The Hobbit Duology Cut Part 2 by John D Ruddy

It sort of bookends the score, refreshing the audience and preparing them for the dive towards the 3rd act.
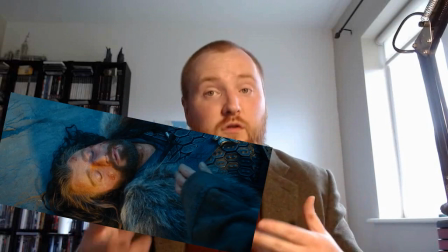[17:28]
The scene atop the Carrack is chopped a bit. Thorin's reconciliation with Bilbo has been transplanted to later in the film.
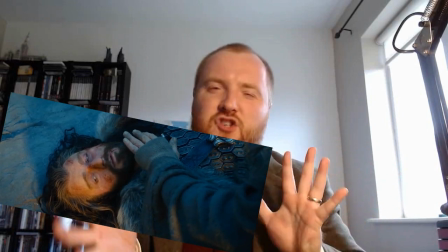[17:36]
Because of this, the editing is a bit choppy here. I did what I could.
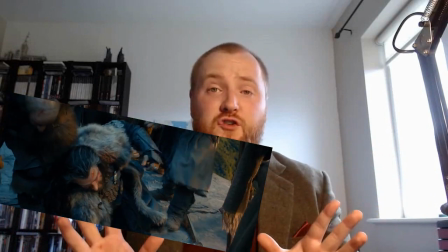[17:42]
I'm sure a completely different version of this scene exists in the vaults.
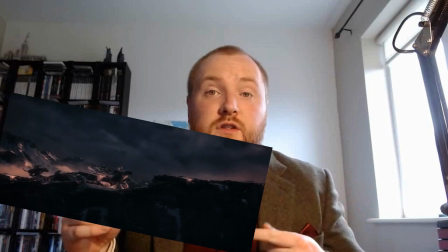[17:46]
The scene of Beorn watching Azog atop the mountains does not include Bilbo watching him in this cut,
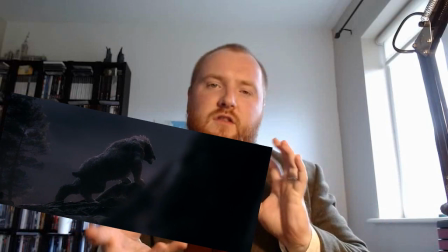[17:53]
to try and soften the transition between what
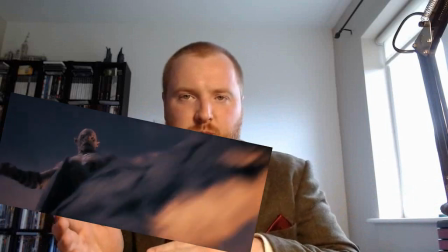[17:58]
became An Unexpected Journey and Desolation of Smaug in the trilogy structure.
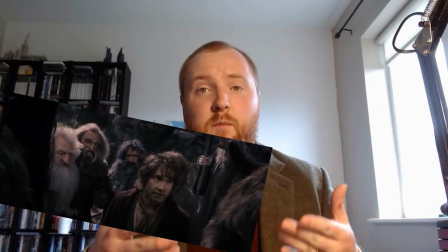[18:02]
The scene of Gandalf telling the company about Beorn's house, for example,
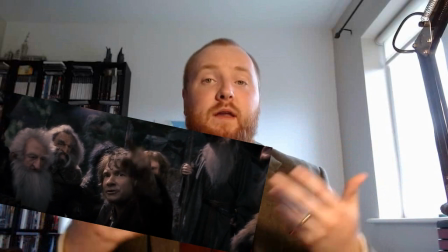[18:07]
was quite clearly shot and written as an opening to a film, as it introduces certain details.
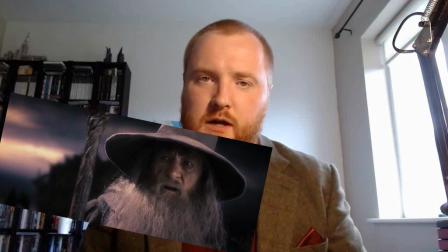[18:14]
I have recut the perfect burglar material, for example. The film needs to move.
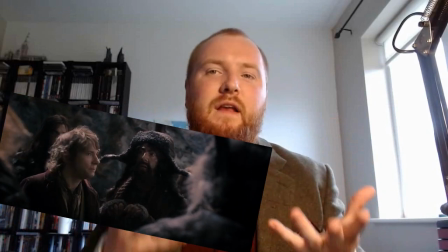[18:19]
It does feel clumsy here,
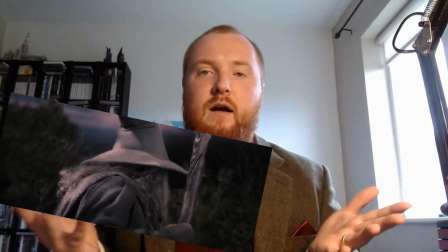[18:21]
and I'm sure there is a better version somewhere in the Wingnut archives that was shot when it was just 2 films.
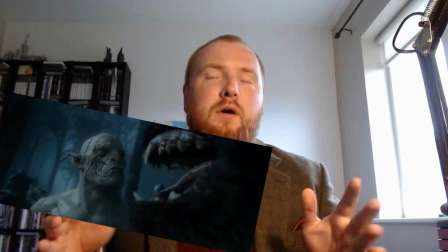[18:29]
The scene of Bolg meeting Azog in the woods is included, but if I could change more in this film, this scene would be cut.
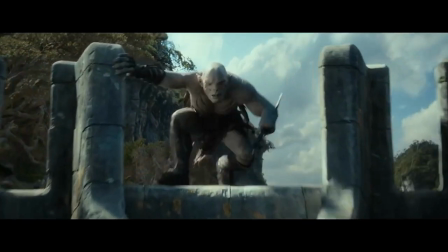[18:38]
It is clear that it was originally meant to be Azog who shows up at the barrel sequence in Mirkwood later.
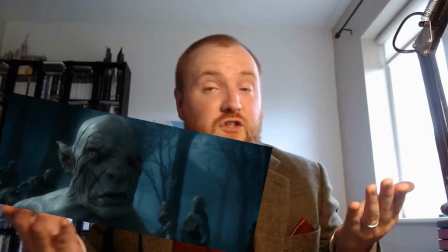[18:45]
He featured in the first Desolation of Smaug trailer, and it makes more sense for our chief antagonist so far to follow them all the way to the end of film 1, sort of like Lurtz in Fellowship of the Ring. When the film became a trilogy, Azog was needed in Dol Guldur earlier,
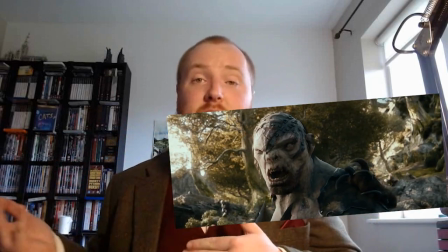[19:03]
so a newly designed CGI Bolg took his place in Desolation of Smaug.
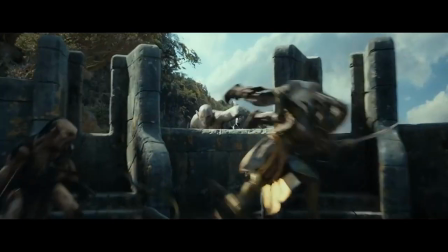[19:09]
I could only work with what I had on screen, unfortunately, otherwise Azog would be here.
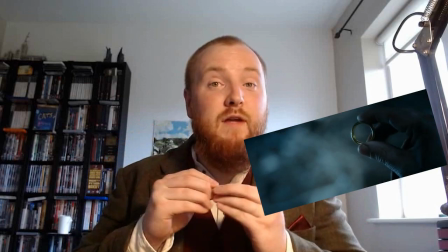[19:15]
The shot of Bilbo playing with the ring in Beorn's house is cut too.
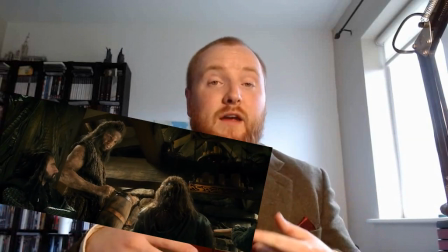[19:20]
The Dol Guldur scene has been transplanted to later. During the breakfast scene in Beorn's house, the backstory of Azog is given.
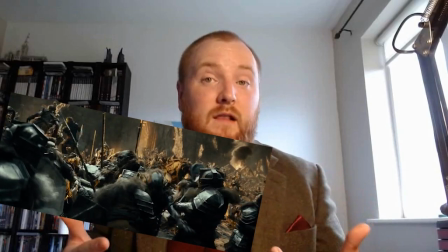[19:29]
This is where the writers had originally intended to reveal this story, according to Philippa Boyens in the audio commentary.
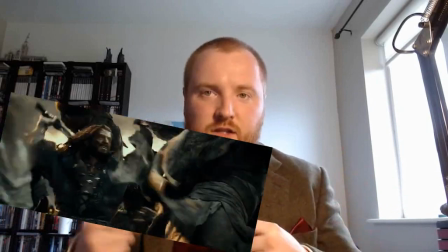[19:37]
Beorn had a much stronger link with the Azog and Dol Guldur story too, which got greatly cut out.
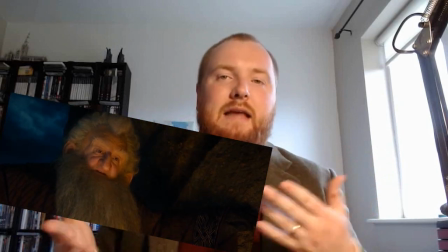[19:43]
I intercut shots of Balin standing by the campfire from the scene in An Unexpected Journey.
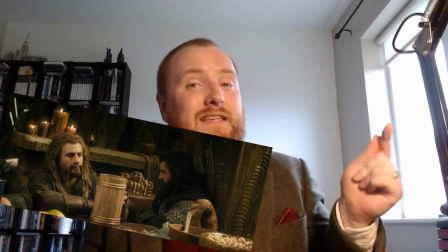[19:50]
In Beorn's house, you can actually see Balin standing by the fireplace,
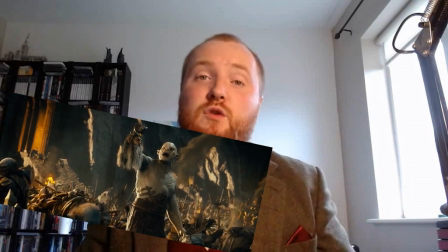[19:55]
and it is quite possible that he may have told the same story standing by that fireplace instead.
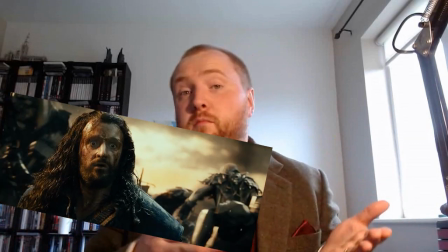[20:03]
Some basic special effects work could put Beorn's house as a background into the shots of Balin,
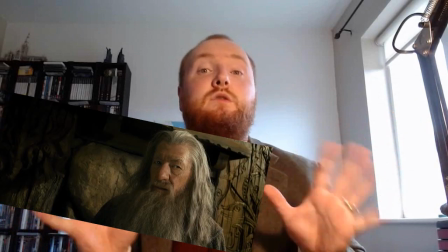[20:09]
but I have neither the time nor the patience to do that. Anyone good with background replacement?
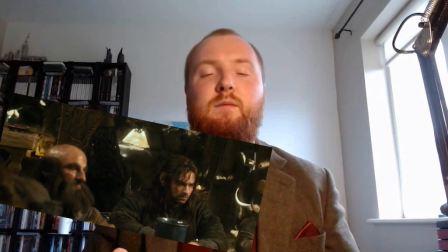[20:15]
Please send me a DM.
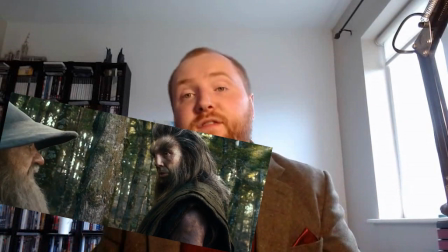[20:17]
As the company are preparing to leave Beorn's house, part of the extended scene between Beorn and Gandalf was put back in.
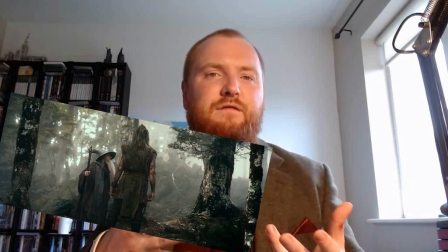[20:25]
It matches the pacing of where it lies in the film and adds to the Dol Guldur storyline.
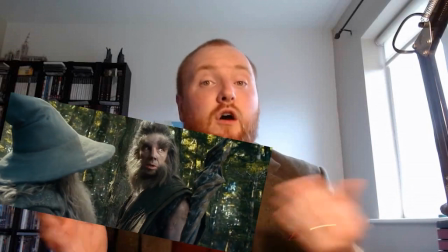[20:30]
As they ride off, the scene of Azog arriving in Dol Guldur is put into here.
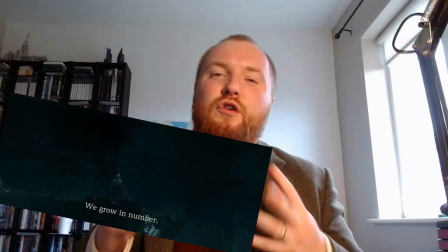[20:36]
As aforementioned, this is a scene which would have been better suited for the start of the second film,
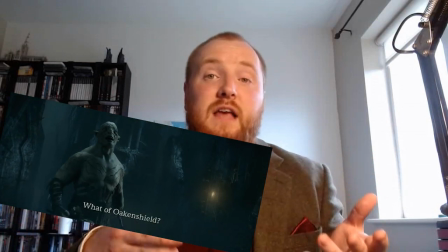[20:43]
but I wanted my cut to make sense. Thus, Azog needed the reason to not be at the climax.
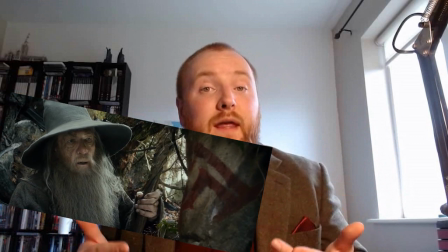[20:50]
In a 2-movie cut, he should and would have been there. As the company get ready to enter Mirkwood, Gandalf finds the marking of the eye,
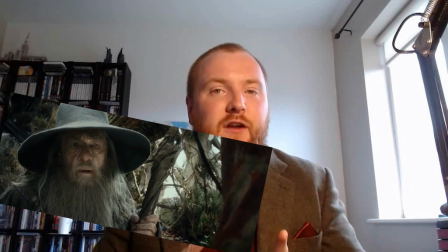[20:59]
but as well as hearing Galadriel, he also hears Radagast.
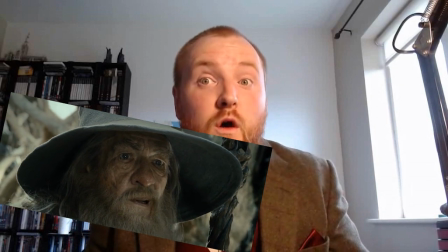[21:03] If what you say is true, the world is in grave danger.
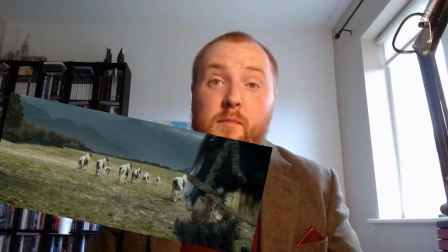[21:08]
Thus spurring him on to leave the company and go directly to Dol Guldur.
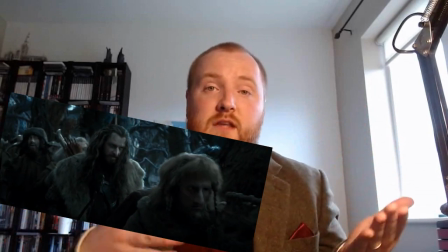[21:14]
The Lost in Mirkwood sequence remains uncut as of the theatrical cut.
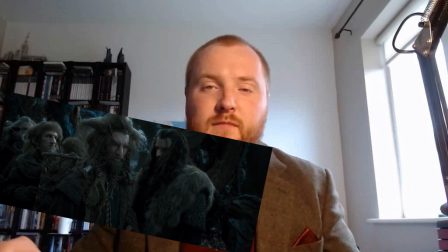[21:20]
It's very good and super trippy.